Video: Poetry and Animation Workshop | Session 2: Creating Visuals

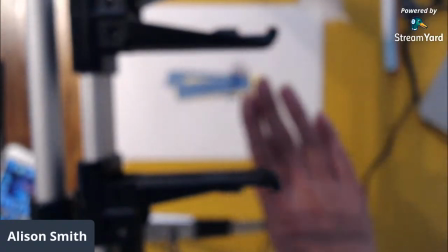57:30 And I'm gonna get my, ooh, gone out of focus, have we?
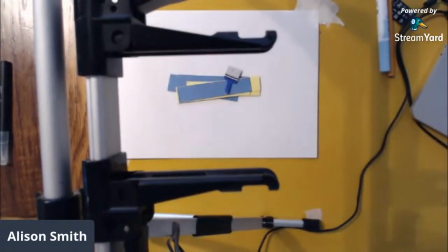57:40 Come on, webcam. There we go. Let's come back eventually.
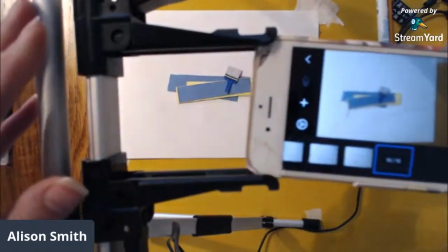57:46 Okay, let's get back on the little phone.
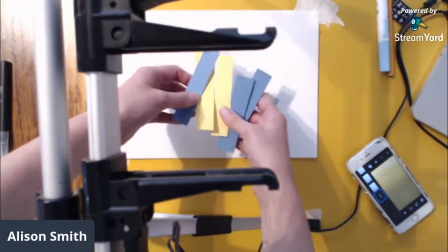57:49 So what I would do beforehand, before I put my phone in the way so you can't see, is I would just make sure that I've got all of my props ready.
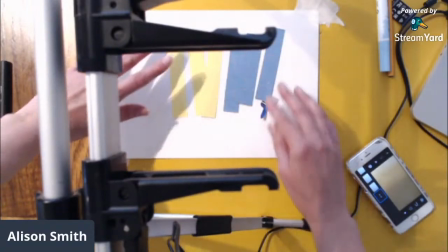57:56 So obviously you need to think about what you need to cut out, what you need to draw.
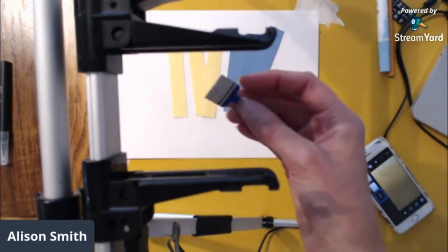58:02 You know, this is my little paintbrush, which I just cut out of grey card, and then I added on the handle there.
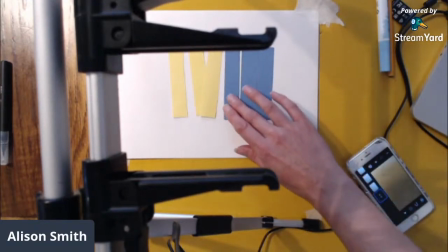58:09 With these, I wanted to make sure they were all the same size. So I kind of chopped one out first and then used that as a template for the others.
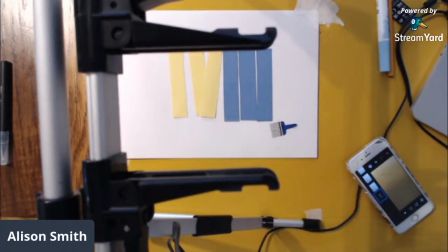58:16 So you need to kind of think about your props before you begin. And as I said, I did this backwards.
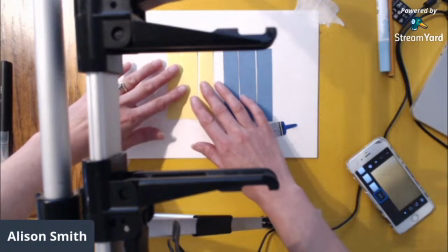58:23 So what I did was arrange these, because if I did it forwards, it would be a bit harder to make it all look really neat.
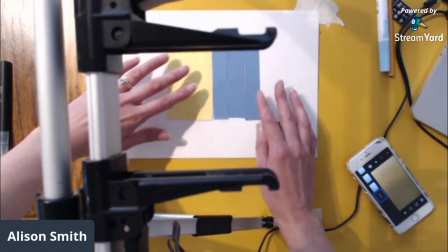58:30 Whereas when you do it backwards, you're starting with the end image, which then means you've got a little bit more control over it.
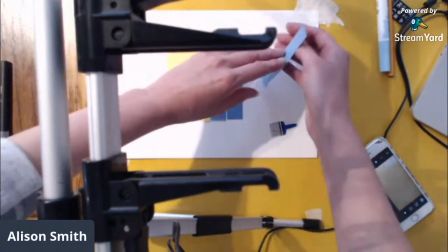58:38 Now, I think maybe I was, that one's that way around, get it exactly how you want it.
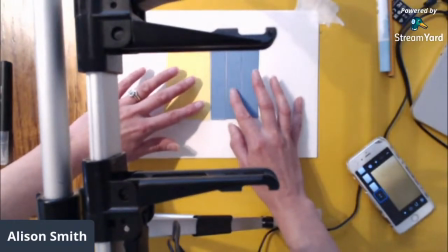58:45 So arrange it how you like on the paper.
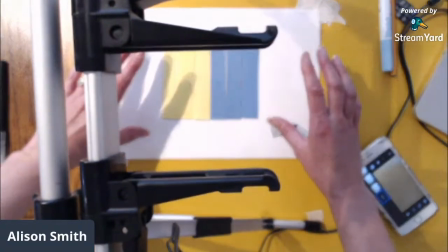58:48 And if you're doing something like a word, so if you had a word on your animation, you might cut out the letters.
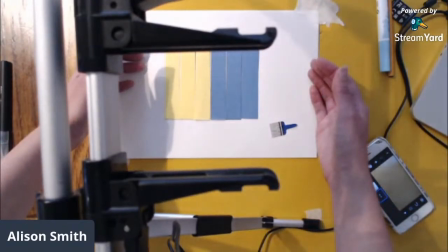58:54 And that's sometimes good to do backwards as well, because like just as it is here,
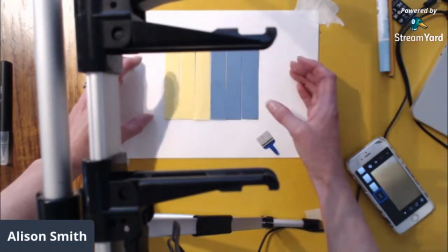58:59 you can start with all those props in the right place, and then you can slowly kind of move them and take them away.
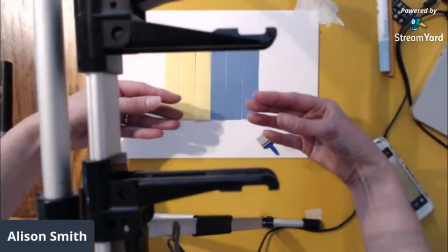59:06 Then when you reverse it, it kind of looks like they're all kind of coming in and landing in these perfect places.
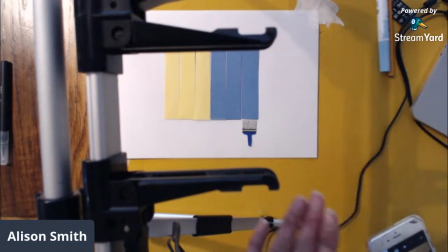59:13 So that's how I began yesterday, with my paint bars arranged and then my paintbrush on there as well.
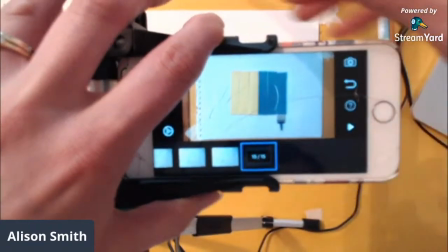59:21 Get my phone in position. I'm going to start a new project.
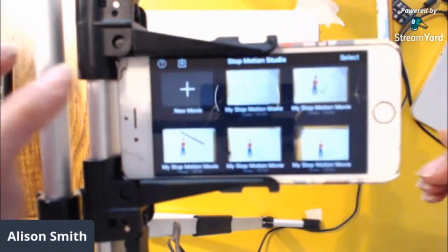59:25 So rather than adding to that last one, I'm going to go back and go to new movie here.
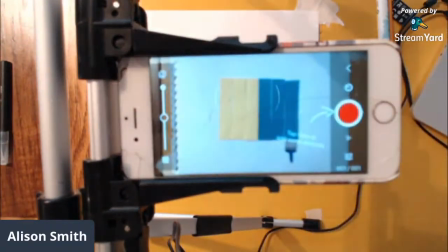59:32 And so you can see, get to the camera. So there we go, that's my screen.
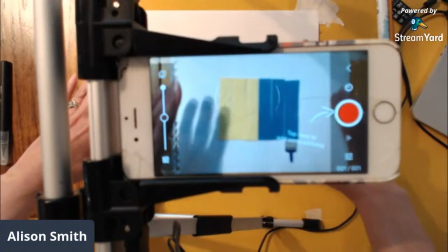59:37 I've got it all set up. It's all like in shot, it's in the right position. I'm going to take a picture.
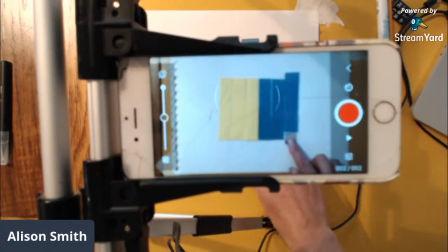59:43 And then all I did was just push that paintbrush up a little bit, take another picture,
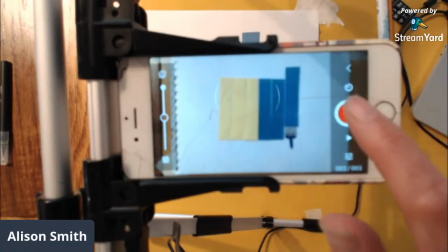59:51 push it up again. So this works well because it's quite a simple movement.
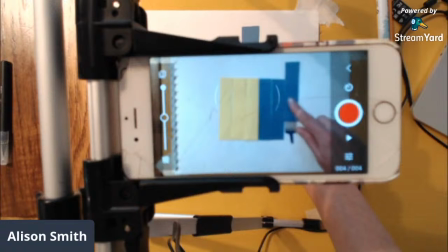59:57 You don't have to sort of, if you ever try and animate somebody walking, which is a good challenge,
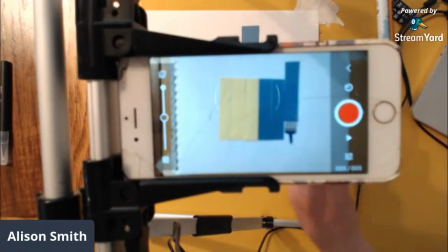60:03 if you're getting in stop motion animation and you're sort of trying things out and trying to learn these techniques, trying to cut out a little man and then get him to look, I'm just going to focus.
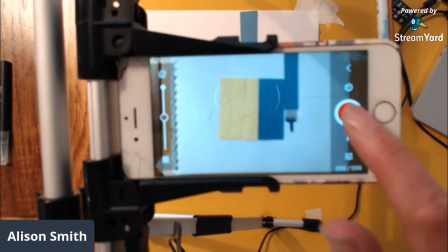60:15 Try and get him to look like he's walking across the screen with his arms and legs moving in the right kind of natural way.
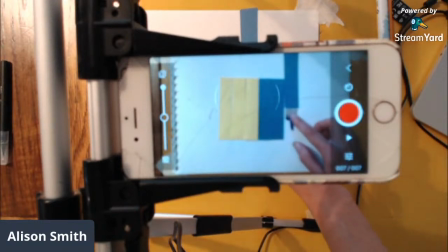60:24 It's really difficult, and you see why these Aardman animations take so long.
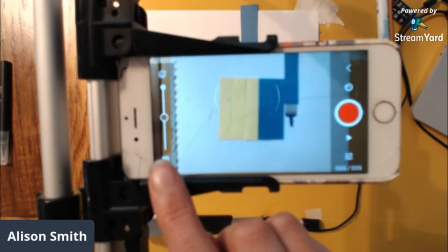60:29 Now, what I'm going to show you here is this little feature called onion skin, and this will probably be on all of the animation apps that you can find, whatever you're using, and it's a way of basically showing what your last slide was. So if there you go.
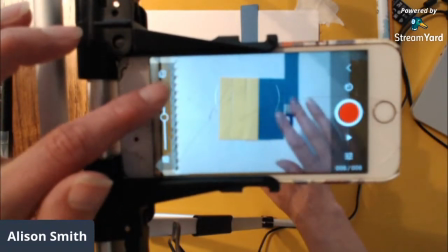60:50 So you can see my hand becoming a ghost there.
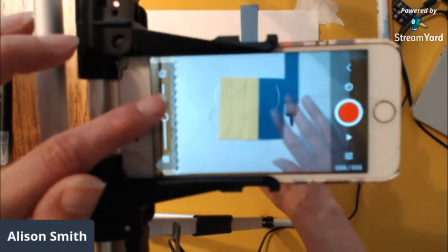60:56 And that's because what the app is doing is it's showing you
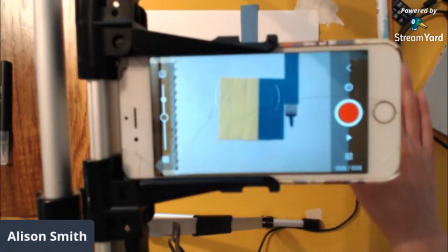61:00 the slide that you've just taken and then overlaying that with what the camera's seeing now.
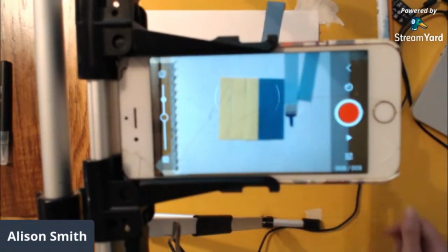61:06 So if that piece of, if my cat, which happens often, had come on the table and knocked that out of the way, then I'd be like, oh, my animation's ruined, damn you, cat.
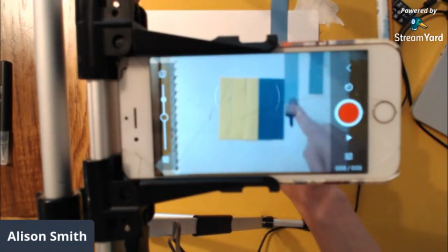61:17 But if you've got onion skin on, it's okay, because you can see on there, you can see on your screen where that bar was.